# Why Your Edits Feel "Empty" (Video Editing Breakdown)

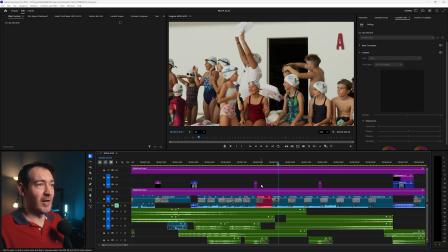(23:26)
And now these are just some reaction shots of the crowd and the kids supporting each other and cheering each other on.
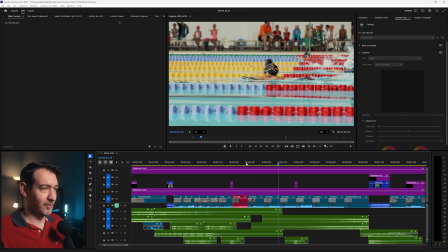(23:38)
What happened? Come on, Premiere.
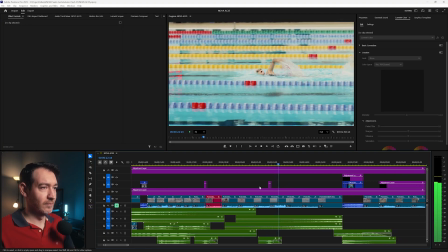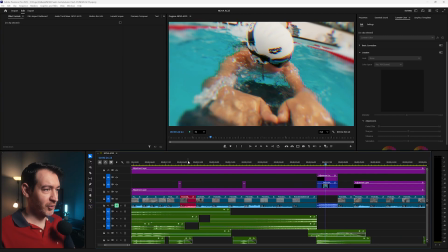(23:48)
So we have 1,
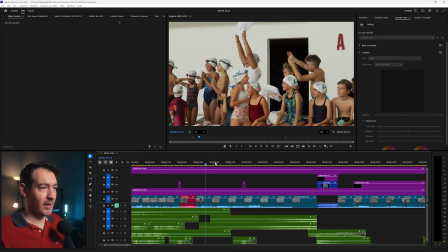(23:51)
2, just 2 reaction shots, and then we're just filming the kids while they're swimming.
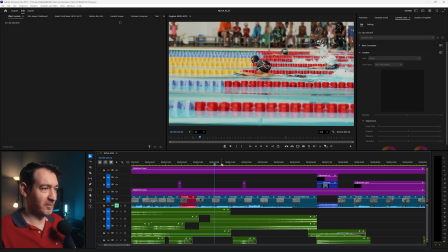(23:59)
And this is pretty straightforward. There's nothing much to talk about here. You have to show the kids actually swimming.
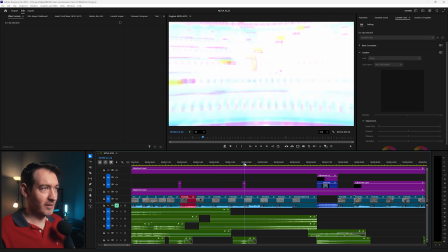(24:06)
But we have another flash transition here.
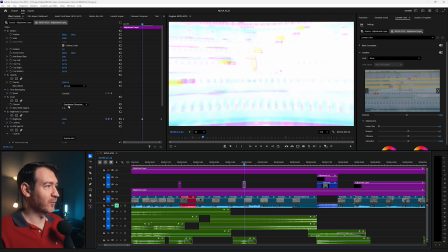(24:10)
Now with brightness and contrast invert, but this time with quadrature chrominance. My God, say that 3 times fast. And also an RGB split effect.
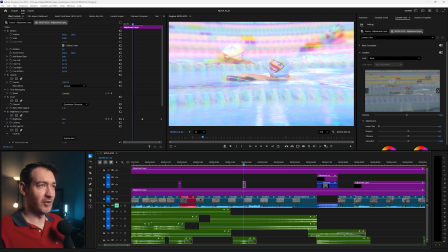(24:22)
And this is the RGB, and it's pretty pronounced.
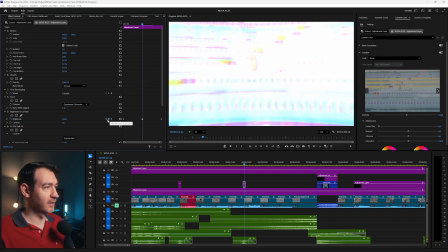(24:25)
Again, keyframed all the way to 100% from 0 and then down back to 0.
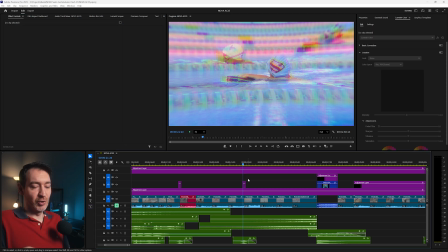(24:31)
And I added this just again to add a bit of visual interest because we're already in 1, 2, 3 clips in of kids swimming, actually 2. And I want to have this transition because this clip, what they're doing, it's a bit more chill.
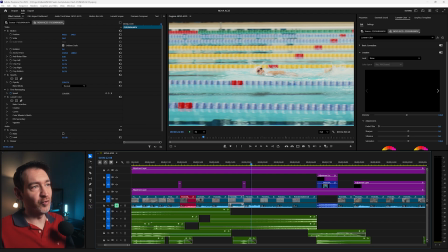(24:46)
It's only legs, but this clip, they're going full throttle, crawl all the way to the very end there. So they're using legs and hands as well. Bam.
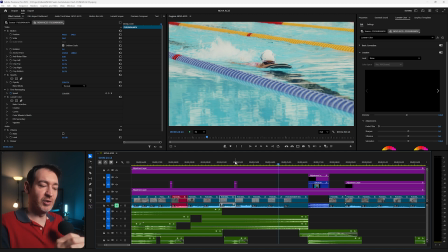(24:59)
So it's just a transition between the two different types of swimming styles. In terms of the sound design for this part,
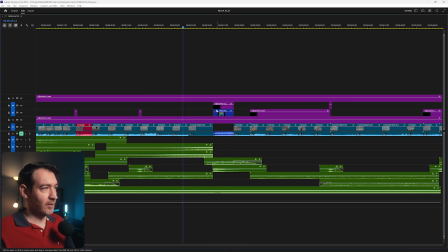(25:07)
all I have again is a couple of risers all the way up to these action shots filmed on the GoPro.
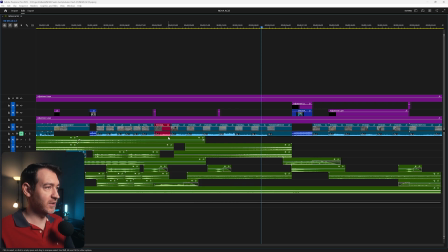(25:14)
And we have this, the crowd's cheering obviously for this part of the clip with the crowd here.
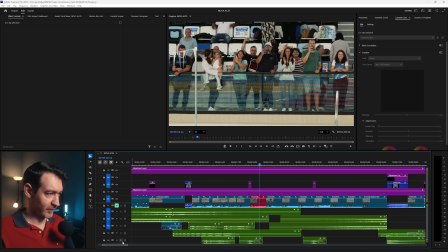(25:23)
Actually, if I just solo this one,
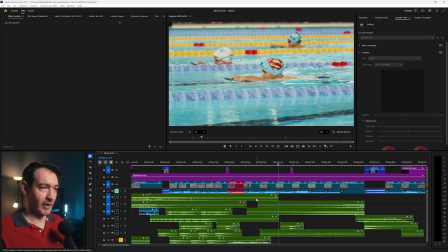(25:30)
just some crowd noises that fade away once I switch to this clip.
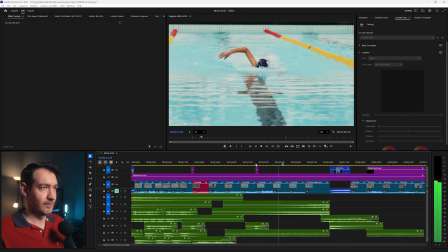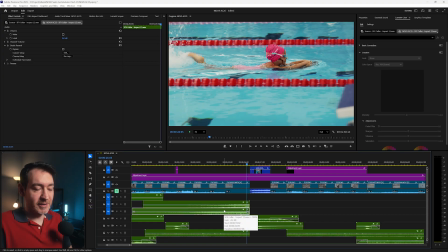(25:41)
We have these two risers, and I use them because I'm building towards something different. So we had some pretty standard shots of kids, right?
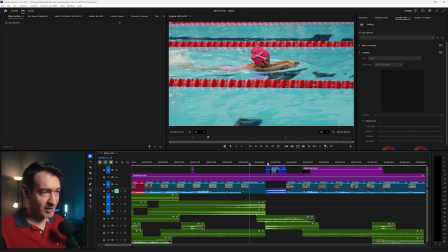(25:51)
Just swimming, swimming, swimming. But now we're building towards this part, and these are the action shots, and they're different to everything that we've seen so far. So that's why I want to ramp up to them, build some anticipation, and then hit them with some quick succession of action shots.
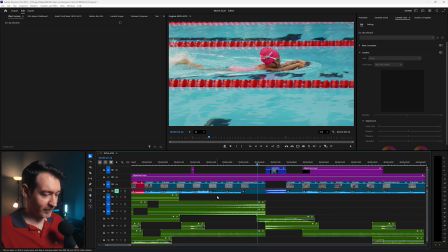(26:11)
So if I listen to it again,
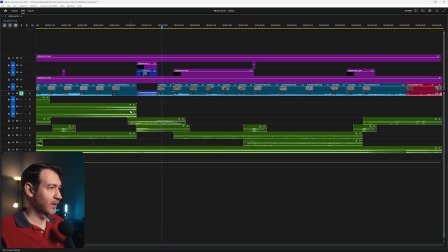(26:18)
and again, just a couple of risers, and that's pretty much it.
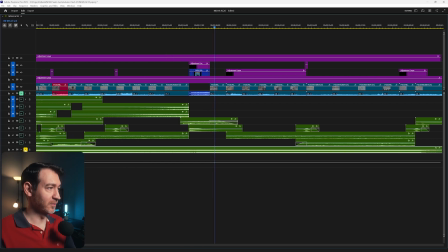(26:24)
And the song does a lot of the heavy lifting as well, because if you just listen to the song, it ramps up as well.
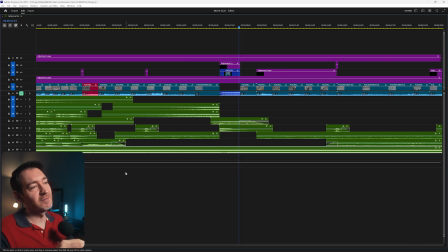(26:34)
Bam! How cool is that? It's stuff like this little thing, just timing everything to the music, that really elevates the edit, at least in my opinion.
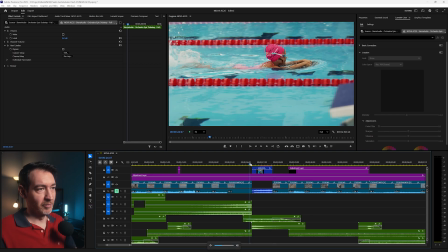(26:46)
Right, so for these action shots, they're barely on screen for 1, 2, 3 frames each,
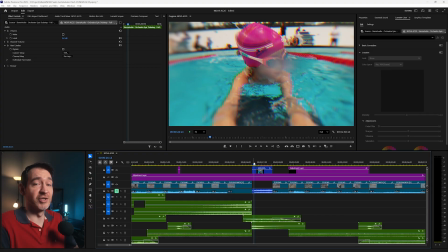(26:54)
with the exception of the last one, which takes a little bit longer just so the viewer can take in what they're actually seeing on screen.
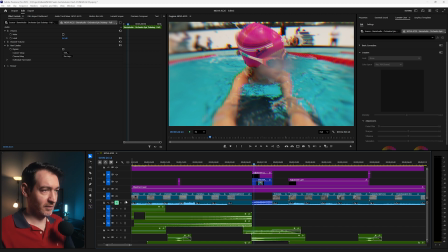(27:00)
And the effect that I have on these, if I show you, I have another adjustment layer
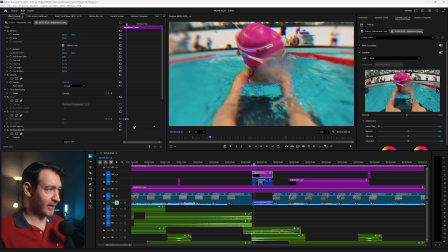(27:05)
with an RGB split and a focus blur effect that's keyframe from 100% all the way down to 0. And we have the kids, bam, bam, bam, and down.
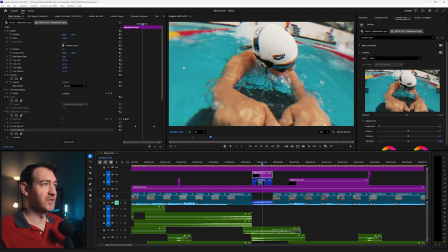(27:18)
If you look at the blur and the RGB split, it goes all the way down to 0.
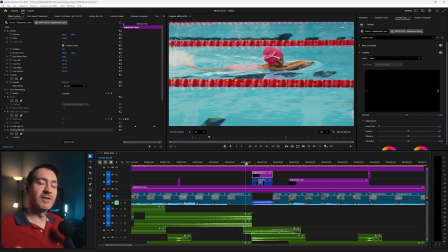(27:24)
Now you can see the entire frame as it was shot. And again, this is just to give that extra bit of oomph to these shots here.
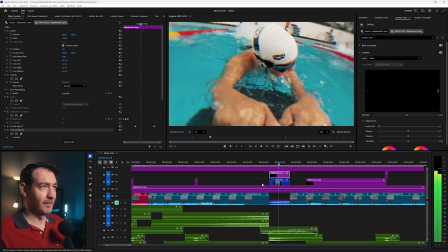(27:32)
Bam, bam, bam.